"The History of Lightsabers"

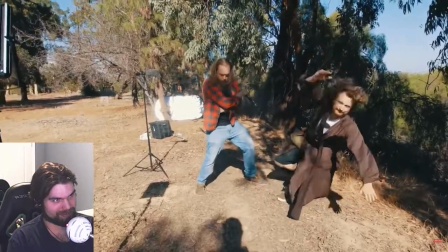(12:00) And introducing our stealth saber. It's invisible! This one's invisible!
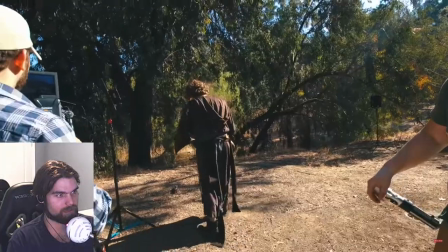(12:05) Watch out! It's very, very dangerous! Okay, cool. Guys, that's a wrap. That's a wrap.
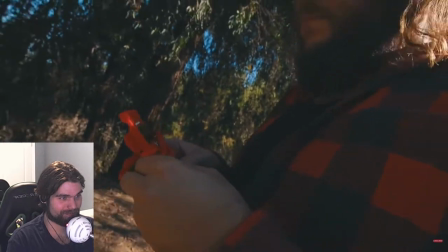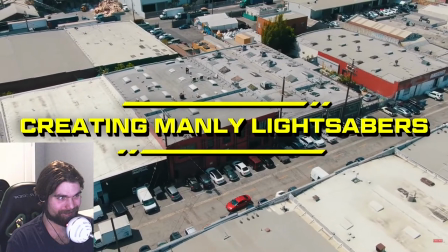(12:18)
So we've explained to you how they did all different style lightsaber effects. What about something like impossible, like a black lightsaber?
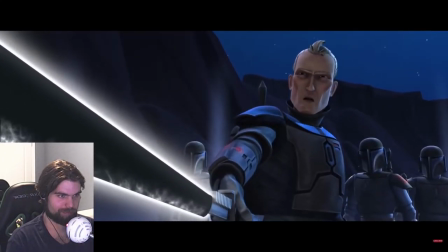(12:25)
Now, I'm sure you've heard of like a dark saber or the black lightsabers. You know, it's a common thing in the fringe Star Wars canon.
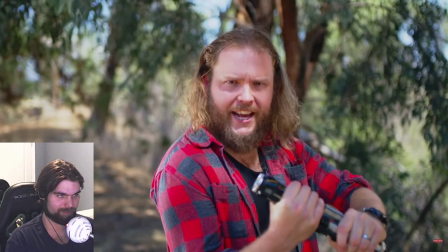(12:32)
And to make a black lightsaber is going to require us to do a very different technique than how they've done lightsaber effects. In order to have darkness, you must have light. In order to have peace, you must have war. So in order to make this black lightsaber feel dark, I need to actually have a glowing fringe around the outside that's very subtly raising the brightness around it so that that darkness feels extra dark.
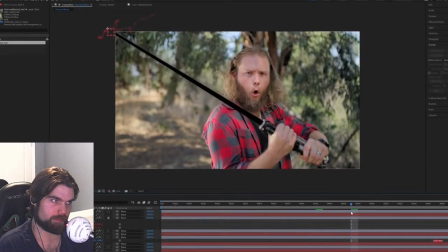(12:51)
So I can go through and little by little, I can add these dark fringes. Now the thing that makes this special, and it's not just your average black fuzz, I'm going to put on a mode called soft light.
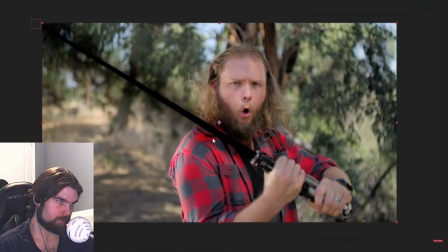(13:01)
And it's going to take the colors underneath and it's going to raise their saturation as it lowers the brightness It's a pretty
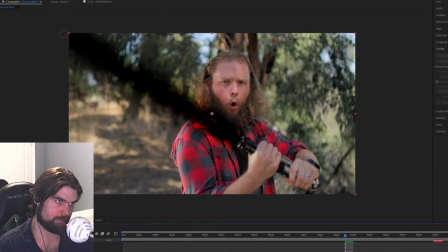(13:07)
cool effect and it really gives us a feeling of like a burnt film that feels like it's sucking the light out What about that white halo we were talking about?
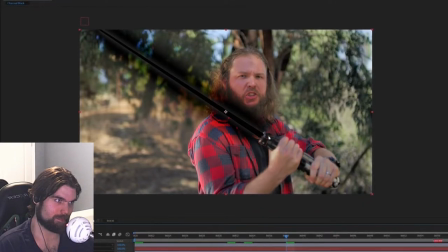(13:13)
Well, I actually have that here and it raises the brightness around that dark saber to make the dark saber feel darker And that's how I made a shadow saber a
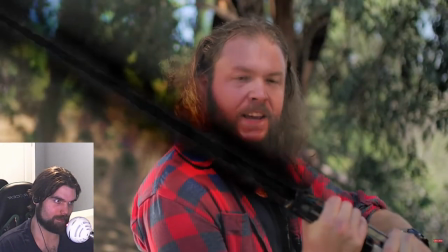(13:22)
charcoal black lightsaber as a manly Sam would say today I'm doing the camo saber when you think of a camo lightsaber At first, it's like, oh, well, it's just a lightsaber with camo patterns, right? It's easy. When you actually sit down and try to do it, the issue that you immediately are faced with is the fact that camo is not a bright pattern. Nor is it dynamic, because to make the saber feel like it's coming to life, that camo would probably have to be dynamically moving up and down the saber in some way.
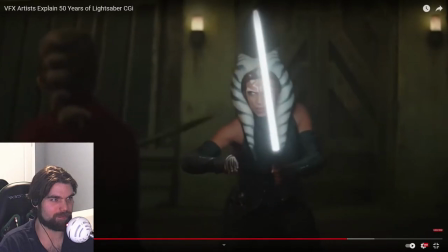(13:53)
Apparently, a lightsaber is a very bright source of light. It's a very hot object.
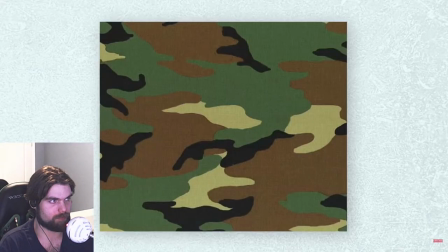(13:58)
We have to right away sell the audience on the fact this is a camo saver. We started off with this simple camo pattern here It's a JPEG that I got on the internet.
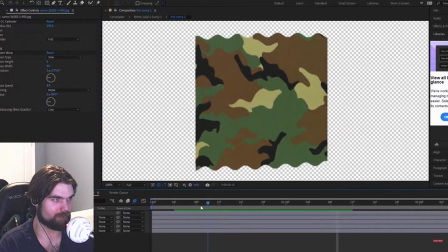(14:07)
Thank you the internet I started with a simple wave warp so that it kind of gives it a little bit of like a Free-flowing fluid motion to it.
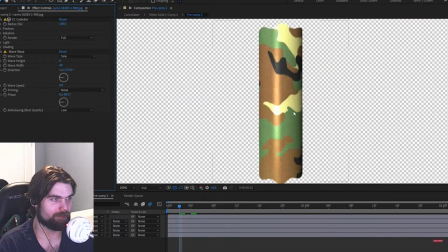(14:16)
The thing is lightsabers are cylindrical. So the next step CC cylinder I gave it a slight rotation so that kind of looks like it's
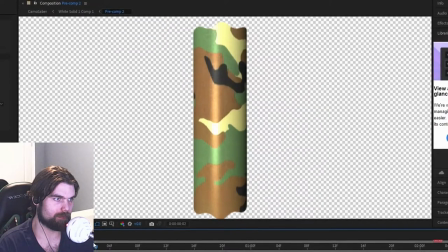(14:24)
swirling We have this camo pattern that swirls around a stick.
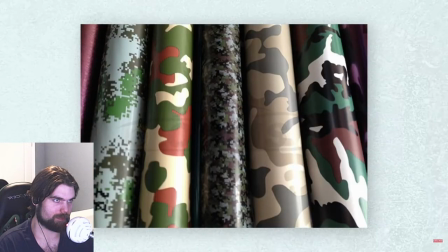(14:30)
That doesn't look like a lightsaber, that just looks like a tube of camo wrapping paper. We needed to make this look like energy, like there's an energy source.
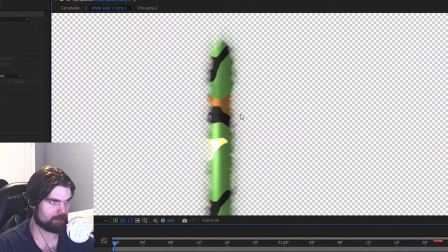(14:38)
I did a very simple Luma mat onto our Sabre plug-in, which we've been using liberally throughout this project.
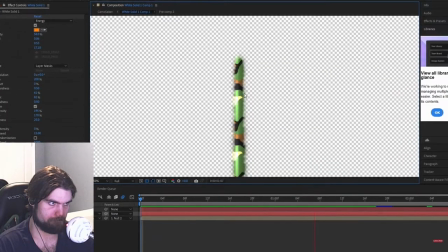(14:45)
So the Sabre gives us these nice edges, this sort of energy-emitting edge. That's all well and good, but still kind of looks like a hot butt trash. How do we make this glow?
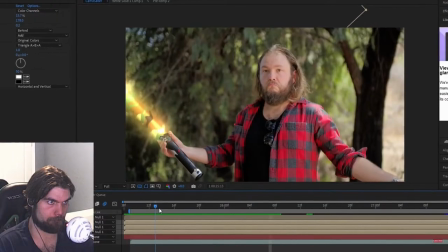(14:57)
Well, you just pre-comp all this stuff you bring it into our main comp here And then we're just like stacking
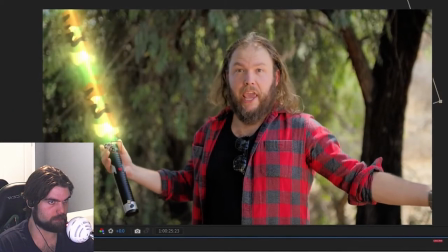(15:03)
glow layers behind this this main source of our camo pattern And yeah,
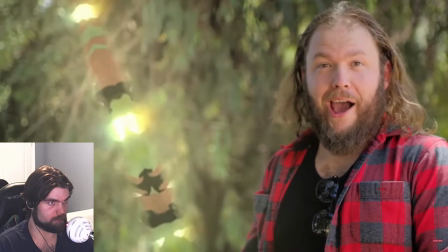(15:09)
I think we have an effect here that sells as camo right away while also feeling like a lightsaber at the same time I think I think we've done it. We finally made a camo lightsaber So what Niko asked me to do actually is he asked me to make a lightsaber with hair on it
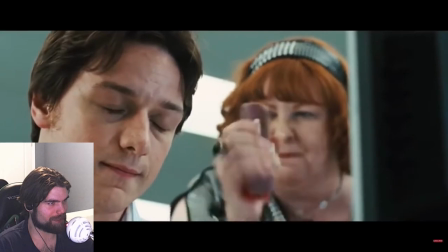(15:24)
I'm not too sure why but that's kind of what visual effects is you just kind of do stuff your total tubes The hilt is the normal hilt but
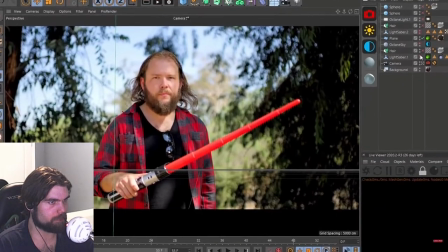(15:30)
then it's just a bare pelt pretty much the first thing I did was I Modelled like a rough lightsaber kind of thing and I just like hand tracked
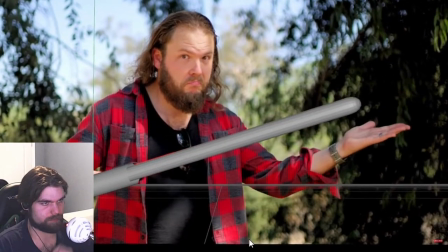(15:36)
it to match the movement of the red lightsaber as best I can and then from the cylinder I can just spawn hair So I spawned
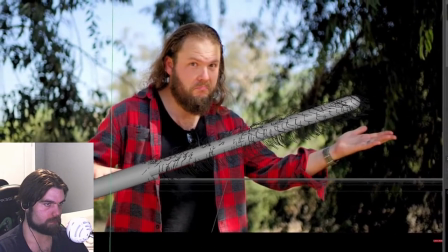(15:43)
some more like clunky like chunky kind of hair and then I had another pass of just like more loose kind of hair on the top and this just kind of makes an overall like layered hair instead of just one kind of like uniform look to it.
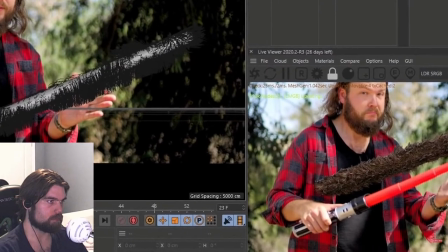(15:55)
Octane has these great like hair materials that you can just kind of fool around with and like make it so it's a little bit more wet looking or like
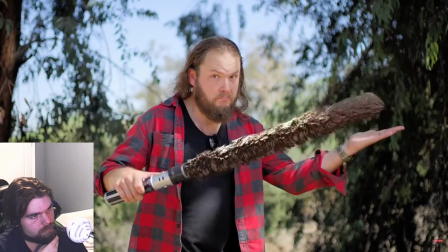(16:01)
has different color variations in between it so I was able to make this like hair lightsaber that just kind of wishes around and like
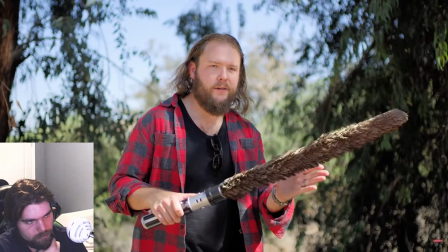(16:07)
moves around when he moves this thing.